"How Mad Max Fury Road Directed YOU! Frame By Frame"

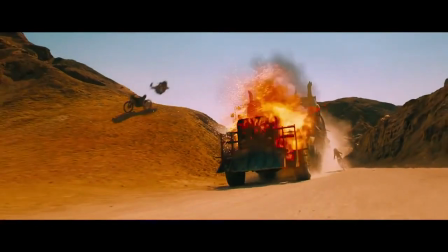[4:12]
She shoots Biker B, cut to him eating shit in frame left.
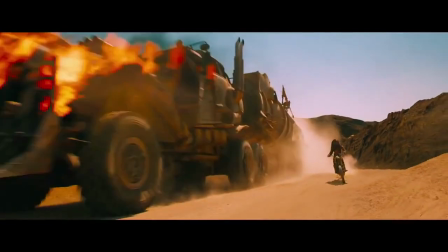[4:16]
Here comes Biker C into frame right, cut to him riding from frame right to center frame,
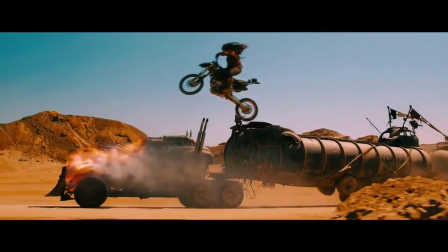[4:22]
cut to Max firing at him, his gun's muzzle flare. That's right, smack dab in the center of frame.
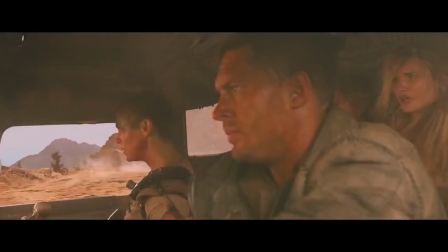[4:29]
So do you see what's happening? Miller's using motion to steer your focus. Each movement guides your eye to where it needs to be for the next shot.
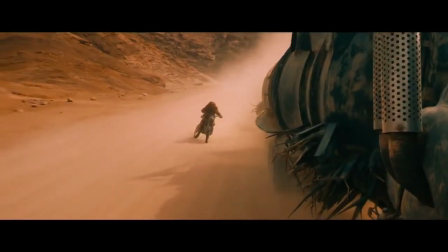[4:37]
So let's follow the logic here. If the action of one shot ends in frame left, where should the action begin in the next shot?
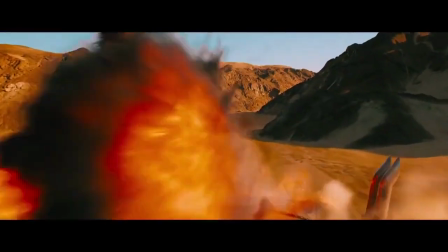[4:44]
If you said frame left, you're correct. If you said frame right, it's okay. Just don't procreate, please, for the love of God.
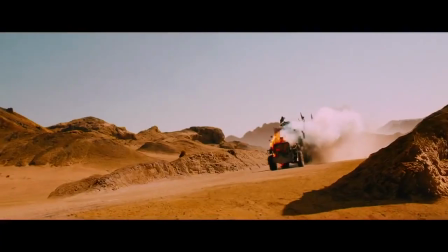[4:51]
So do you see how important eye trace can be in a movie like Fury Road?
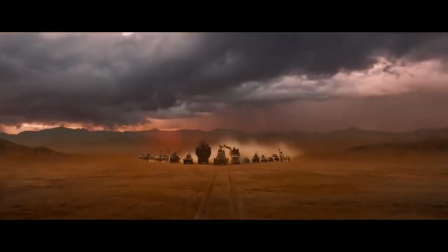[4:55]
If Miller had paid it no mind, this film would have been an incoherent mess. but he worked to guide our focus through the madness.
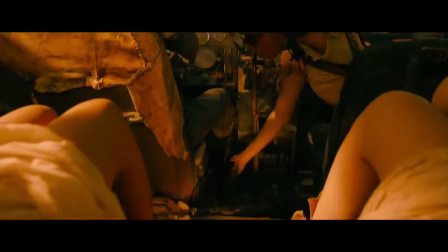[5:02]
Whether by center framing or guiding us with motion, we're always looking exactly where we need to.
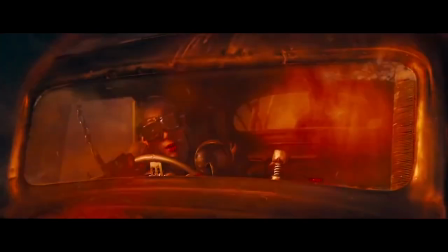[5:07]
That's visual clarity, one which allows us to enjoy this fuel-injected, twin-turbo, mind-shredding cyclone of a movie all the more.
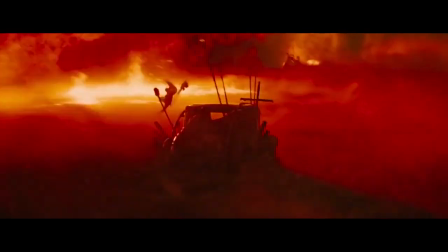[5:15]
So watch it. I guarantee once you stumble out of that theater, reeling from the mayhem, you'll only be able to think one thing.
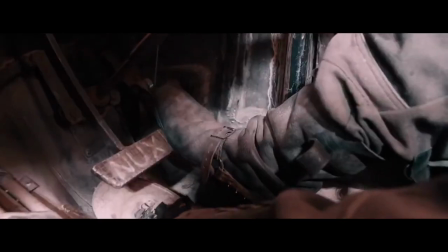[5:23] Oh, what a day! What a lovely day!
Thank you for watching, ladies and gentlemen.
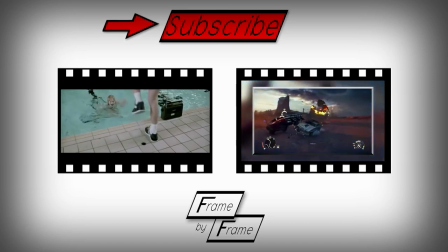[5:30]
If you missed the last episode of Frame by Frame on Scary Movies, make sure to click the frame to the left.
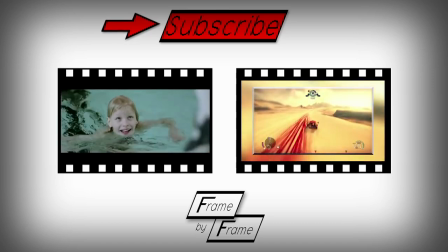[5:35]
Yes, there are jump scares.
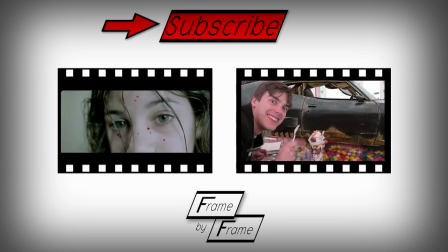[5:37]
Or if you'd like to check out Matt Pat's film theory on building the perfect Mad Max car for surviving the post-apocalyptic desert wasteland,
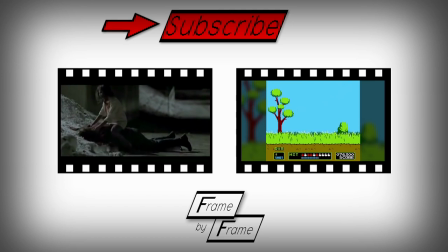[5:44]
click the frame to the right. And until next time, my name is Kyle, and this has been Frame by Frame.